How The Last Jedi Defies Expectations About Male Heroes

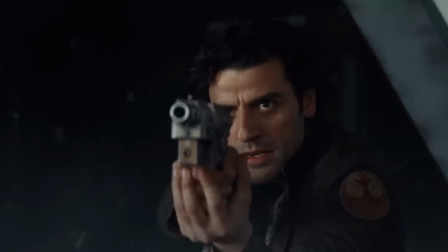I'd argue the intense fan hate surrounding The Last Jedi has a lot more to do with the
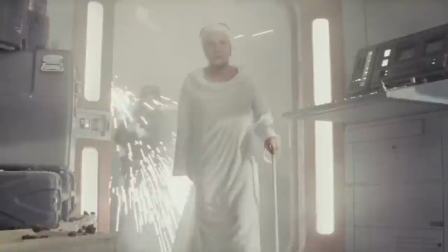fact that the male heroes in this movie are directly challenged on their failures by women.
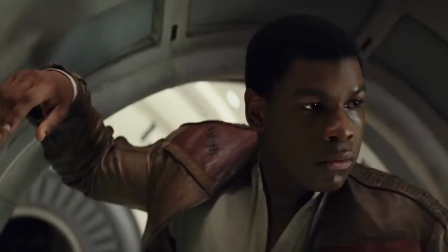Leia.
This is not something that's supposed to happen to space cowboys or space wizards in Hollywood blockbusters.
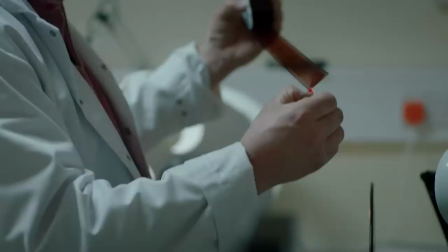Okay, listen.
Women aren't supposed to interfere with a man's heroic journey.
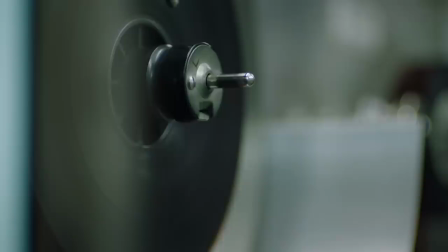So let's dig a little deeper into the unexpected ways that men are held
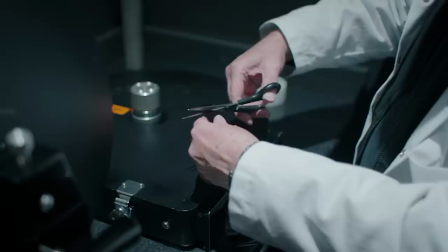accountable for their behavior in each of the movie's three intersecting storylines.
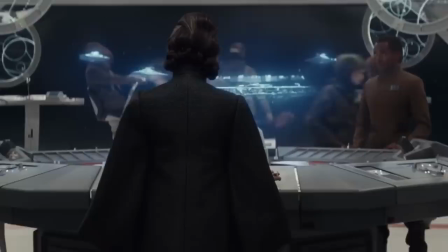As many critics noted when The Last Jedi first hit theaters,
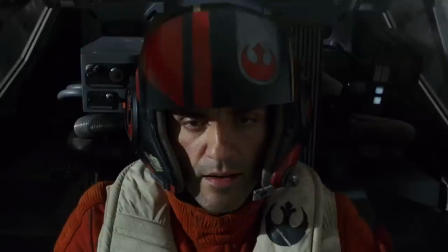the theme of women challenging male bravado is most evident in the character arc of Poe Dameron.
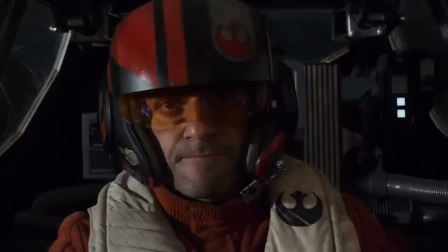Poe is a hotshot fighter pilot. He's impulsive, he's arrogant.
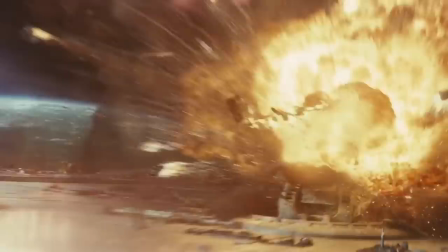Disengage now, Commander. That is an order.
And he cares more about being a big damn hero than he does about effective strategy or even the lives of his compatriots.
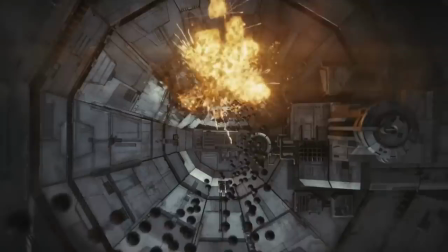The gung-ho rebel pilot is a familiar archetype in Star Wars media, and as a result, we think we know how it's going to play out. Audiences expect the good guys to bring down the enemy death machine in a giant ball of fire.
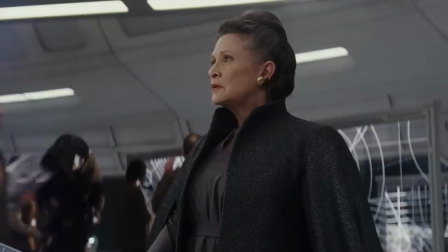And we expect to revel in the joyful spectacle of impossible explosions in outer space.
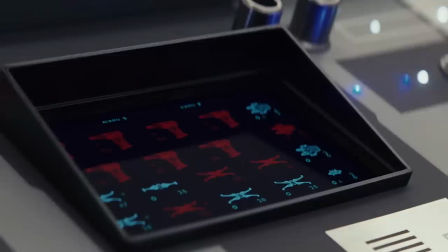Direct hit! Dreadnought down!
But instead of framing Poe's daring raid on the Dreadnought as cause for celebration,
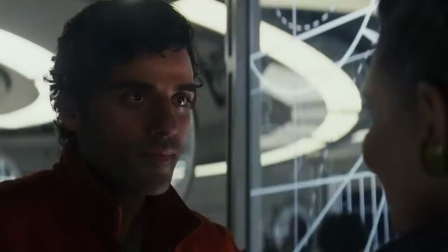the movie suddenly pulls the rug out from under us.
You're demoted.
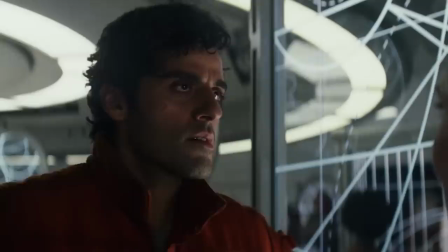Whoa, wait, we took down a Dreadnought. At what cost? There are things that you cannot solve by jumping in an X-Wing and blowing something up.
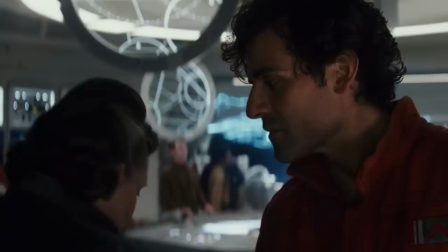I need you to learn that.
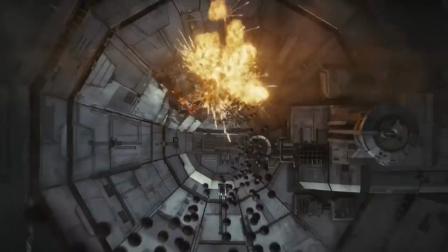Poe is rebuked for his apparent victory, and by extension, the audience is rebuked for enjoying the fireworks.
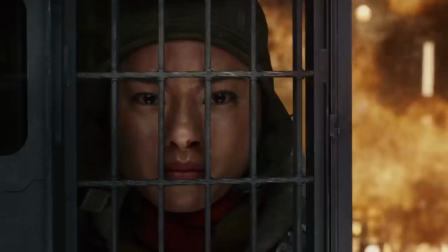Those explosions that we were taking such pleasure in just moments ago are abruptly
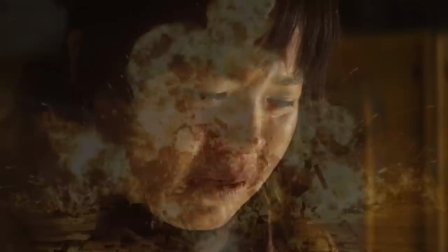reframed as cause for self-reflection and sadness.
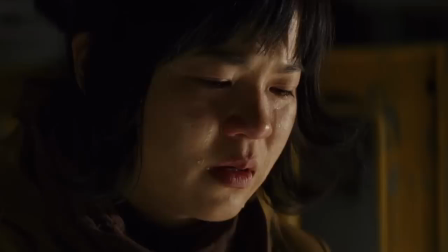And we find ourselves suddenly confronted with a narrative about consequences.
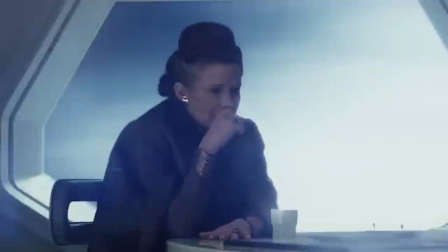For some Star Wars fans,
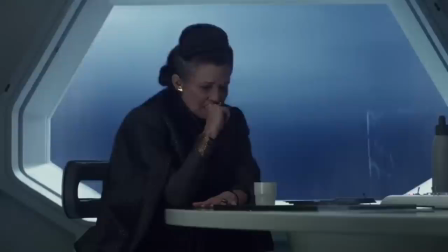it must have felt as if Princess Leia had just reached out of the movie screen and personally slapped them across the face.
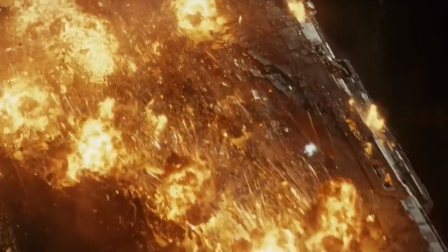Now, it's noteworthy that blowing up the space fascist death ray isn't framed as morally wrong.
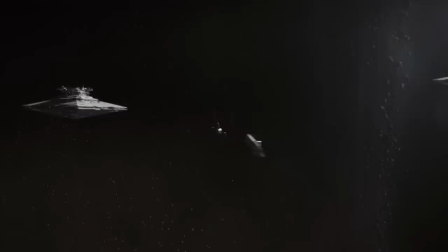Instead, we're asked to consider the tactical and human cost of that violence.
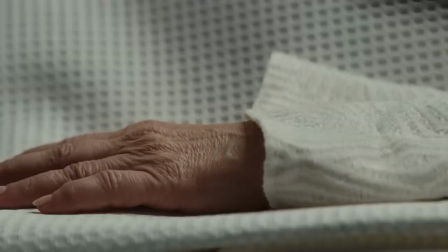If ever a beloved leader is incapacitated, we expect our brash hero to suddenly find themselves in command.
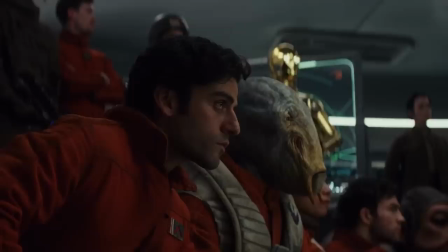But that doesn't happen either.
The chain of command is clear as to who should take her place. Vice Admiral Holdo of the cruiser Ninka.
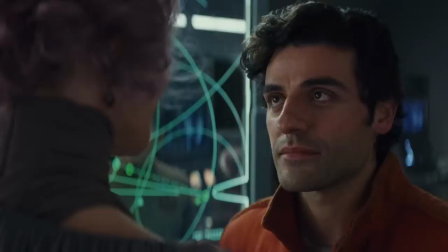Vice Admiral Holdo is even less sympathetic to Poe's attitude than General Leia.
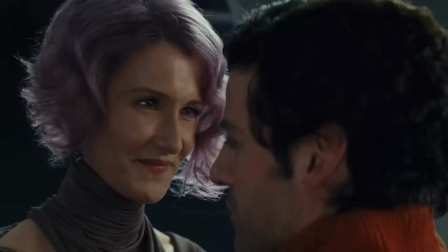I've dealt with plenty of trigger-happy flyboys like you.
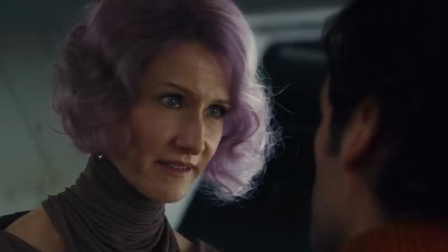You're impulsive, dangerous, and the last thing we need right now.
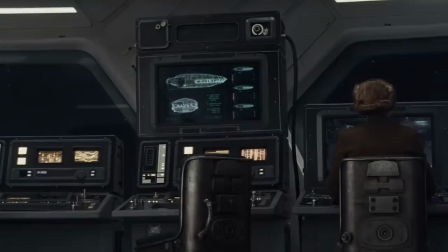She harshly chastises Poe for his recklessness and rightly dismisses his antics as a liability to their mission.
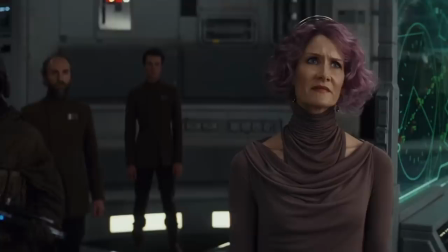And this is really what's at the heart of why so many angry fans tend to hate Vice Admiral Holdo's character so much.
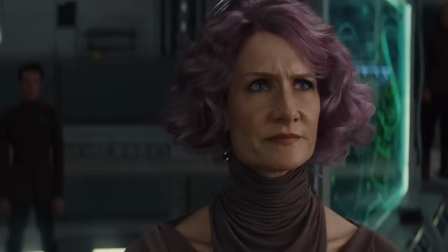That's what you got, that's what you brought us to. Power! Get this man off my bridge.
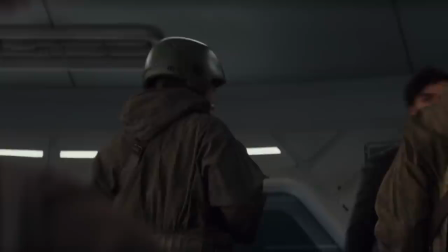Poe Dameron's story is that of a cocky, headstrong,
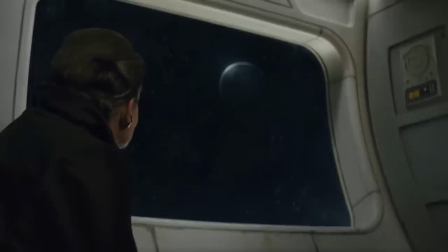never-tell-me-the-odds style male hero who is repeatedly reprimanded.
You have bet the survival of the Resistance on bad odds and put us all at risk?